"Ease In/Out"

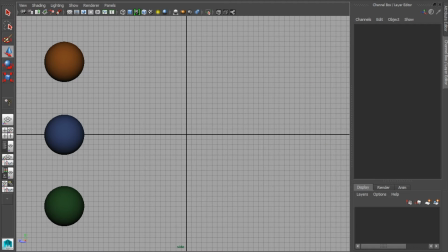(0:04)
In this example, we're going to talk about slow in, slow out, also known as ease in and ease out. So we've got three balls here, and they each start and stop on the same keyframe.
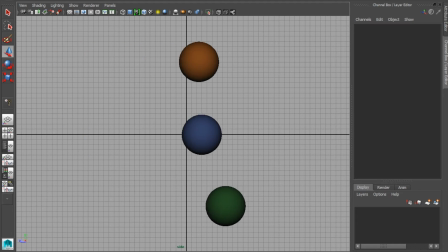(0:15)
So we can see at frame 10, they start to move. They also all stop at the same frame, 10:33.
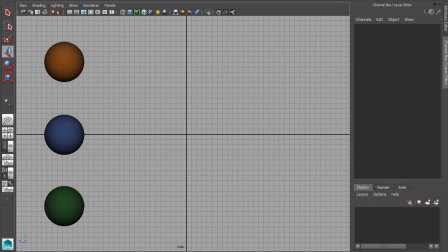(0:22)
So we can say that these three spheres have the same timing.
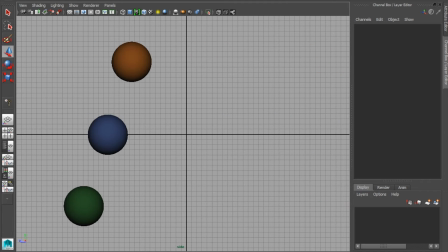(0:26)
But as I play it, you can clearly see that each of them are moving at different speeds in between.
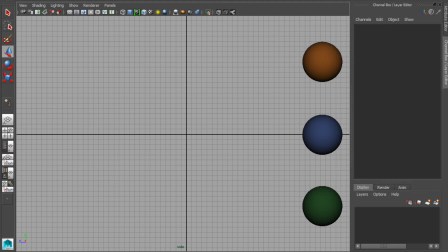(0:32)
So what we've got here is a different amount of ease in and ease out. The top orange ball has no ease in and ease out.
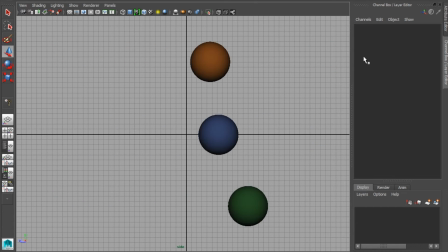(0:40)
It's going at the same speed as soon as it starts moving until it stops. This is not a very organic type of movement.
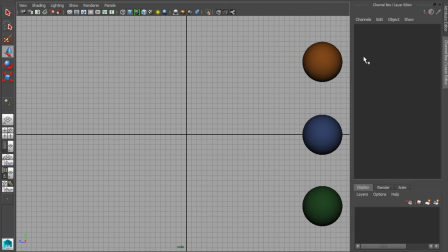(0:47)
Any sort of animal or creature, or most things in general, would move generally starting slower,
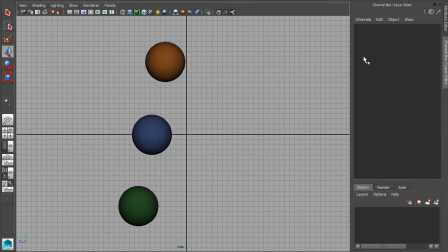(0:54)
accelerating to a faster speed, and then slowing down gradually over time. And then our middle ball here has a little bit of ease in and out,
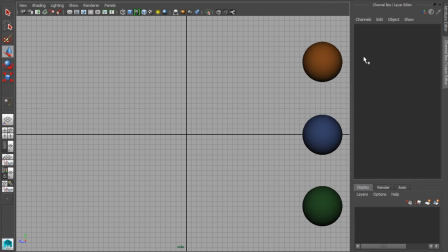(1:02)
and our lower ball has a lot of ease in and out, which means that it's quite slow to get going,
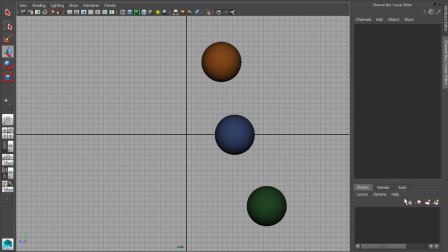(1:07)
very fast in the middle, and then slow again at the end. As I step through, you can see this a little bit more clearly.
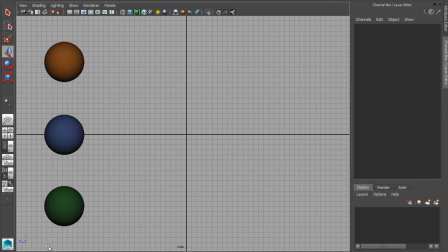(1:14)
So if we look at the position of each of these balls here at their start frame, the next frame, you can clearly see that the orange ball has moved a greater distance, so it's not easing out of its movement very much. The blue ball has eased a little bit into its next position, and the green one very little.
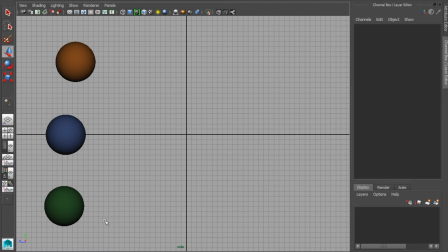(1:32)
If I go between these two frames, you can see what I mean.
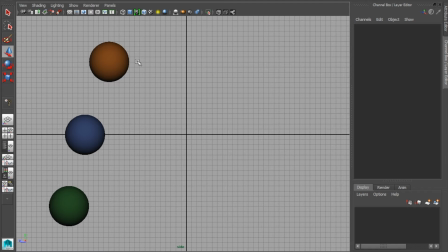(1:36)
So as we carry on here, again you can see that the orange ball has accelerated much more quickly than the blue, and the blue more than the green.
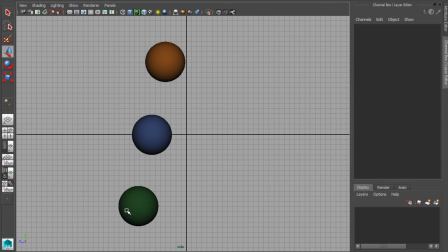(1:44)
However, once we get to the middle, now the speed of the center ball is catching up.
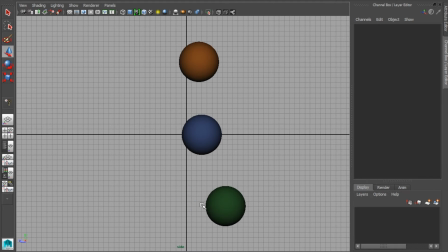(1:49)
It's almost in line with the orange, and now it's even ahead of the orange ball. But then on the other end, sort of the same as it did at the start,
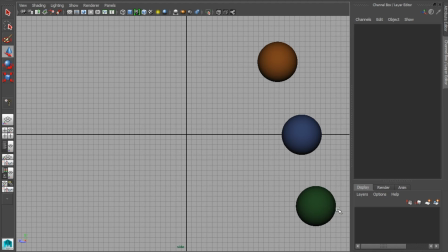(1:57)
the green one starts to slow down over a longer period of time here, and then the orange one
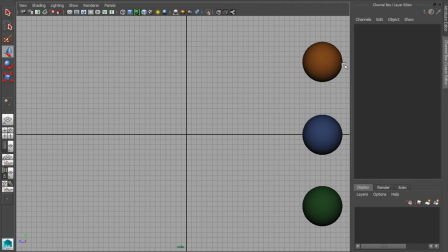(2:04)
stops very abruptly. So I can show you here in the graph editor.
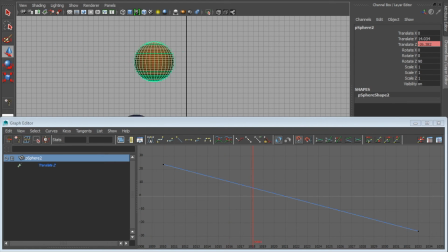(2:09)
So our orange ball, which moves at a linear pace, you can see here in the graph editor, in the forward moving motion, it's a straight line, which means it's not speeding up or slowing down throughout its movement.
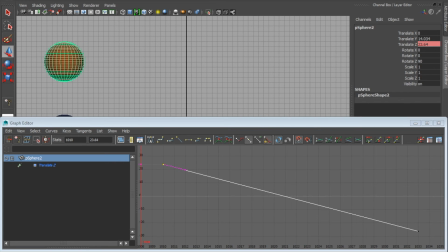(2:24)
It goes from prior to frame 1010, zero movement whatsoever, and then at a linear speed throughout. So this is again something that we wouldn't see very often in the natural world. Some robotic type motion can be quite quick like this,
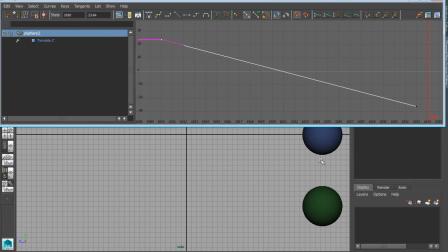(2:41)
but generally we would want to be seeing something similar to what we've got here on the blue ball.
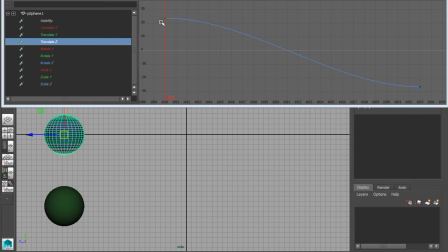(2:50)
So you can see here when it starts, it's flatter. So anytime we're sort of seeing a less extreme angle here, like less change in value over time, such as we have here, we've got a closer
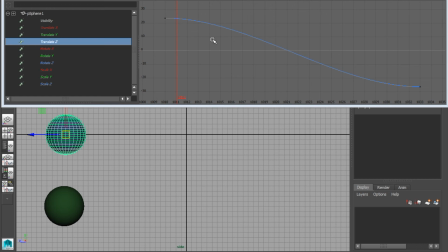(3:07)
value here between these two frames than we would say in the middle when we start to speed up. So this has got a little bit of ease out.
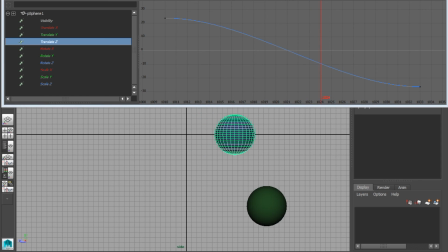(3:17)
It's ramping into that speed, speeding up through the middle, and then slowing down closer to the end.
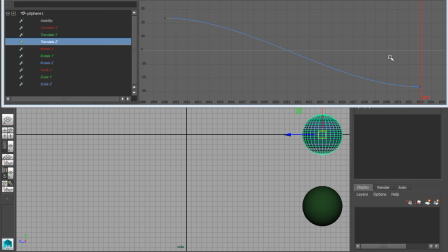(3:24)
So this is generally what we would like to see to some degree throughout most of our organic animation. And then the green one, I took it to even more of an extreme,
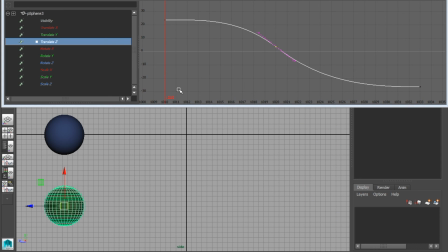(3:33)
where I've set a key in the center here, and then these first few frames you can see are very flat, so we're doing very little change over these times. And then we ramp into a really quick motion.
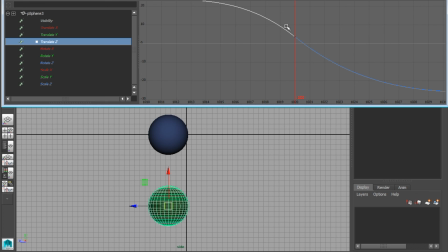(3:46)
You can see through the center we're doing a larger change of position over one frame than we were previously.
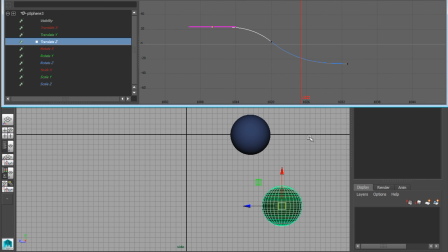(3:54)
And then again on the way out, we've got a slowdown.
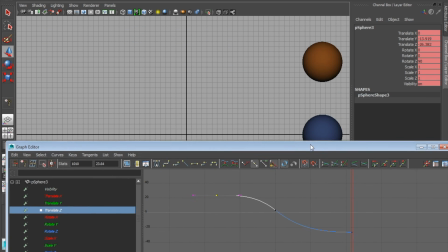(3:59)
So I'll show you just these three together so you can get an idea of what we might want to be seeing in the graph editor and how that represents what we see on frame.